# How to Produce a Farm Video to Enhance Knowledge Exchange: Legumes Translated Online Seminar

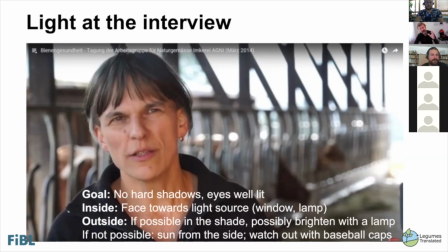44:46 the goal is not to have hard shadows so that means to go out if you are outside to go in into the shadow not too much full sunlight and if you can't avoid the sunlight then let it the sun from the side or yeah from
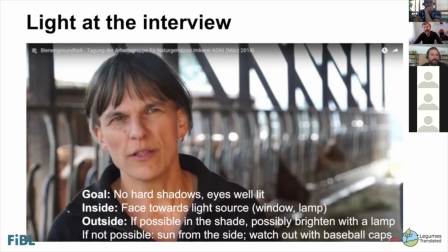45:06 the front of course but then you have problems with that they are blended by the sunlight if you are filming inside then you should always position your person towards the light be it a window or be it a lamp so the the eyes are really
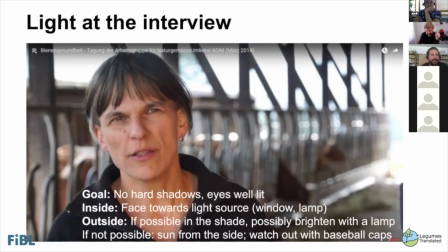45:25 well lit and there's this shiny reflex on the eye and i also watch out with baseball caps in sunlight often then it just gets dark if you are outside and therefore i often ask people to take off their baseball caps.
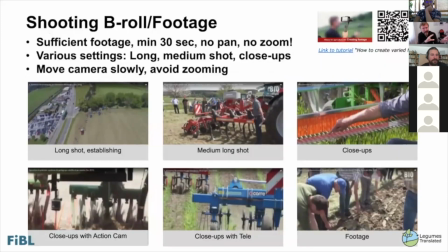45:45 I come to the B-roll. We talk now about the A-roll, how to produce it. And here the key rule is you have never enough footage. So please, at least 30 seconds,
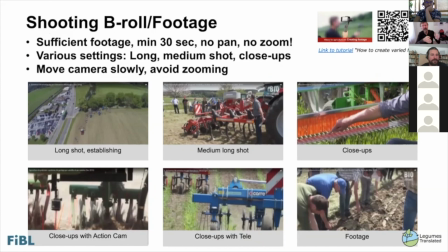46:01 do not pan or zoom during this 30 seconds just show the picture and use various settings long medium shot close-ups and if you want to move your camera in order to give a bit more
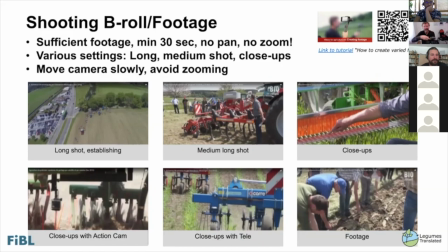46:19 dynamic in move it very slowly avoid zooming because that's really difficult and if you want to move the camera really move it slowly this is also true for for your mobile phone and as i mentioned here different shot long
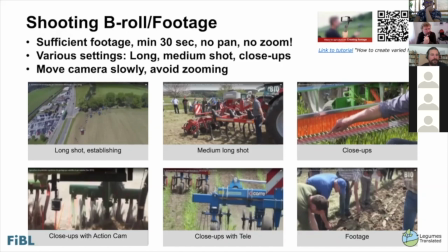46:39 shots i often use drone pictures for long shots to show where we are and to establish the scene then medium long shots to show the whole machinery or and then i show close-ups close-ups you can also do with the
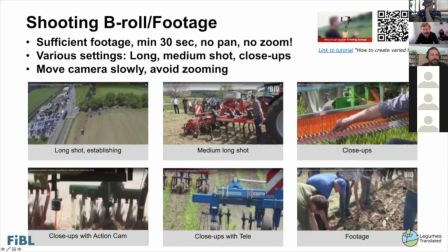46:58 action cam or with the tele objective and you always should also show footage of people attending this demo hands in the earth searching for the effect of the work
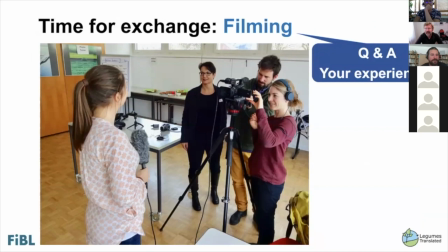47:14 done so what are your questions for filming your experiences etc there is one question from leopold hi um so i also
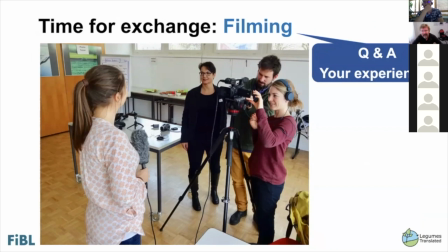47:31 wrote it in the chat but i can also speak out of course um your photos or you the pics you have shown us the screenshots of the videos actually you show heads which are sharp and the background which is blurry um would
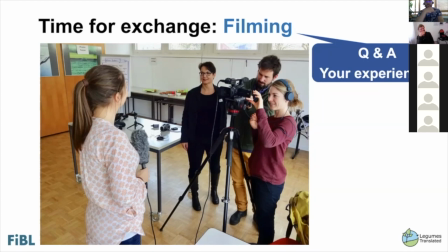47:48 you say this is a kind of a good practice or how it's supposed to be? I mean, I see this is what I often also see, but what is your take on this? This is this so-called cinematic look and you can get it with cameras like this one.
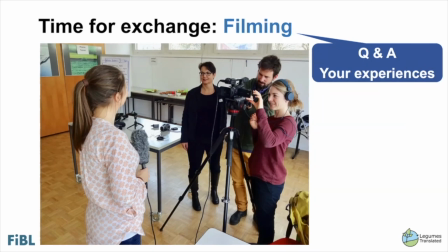48:09 That's why I, what I think is a really big advantage of these cameras or with a, if you have a camera with a big tele then you go quite far ahead away from the person you're interviewing and then you get this blurred background I personally like it a lot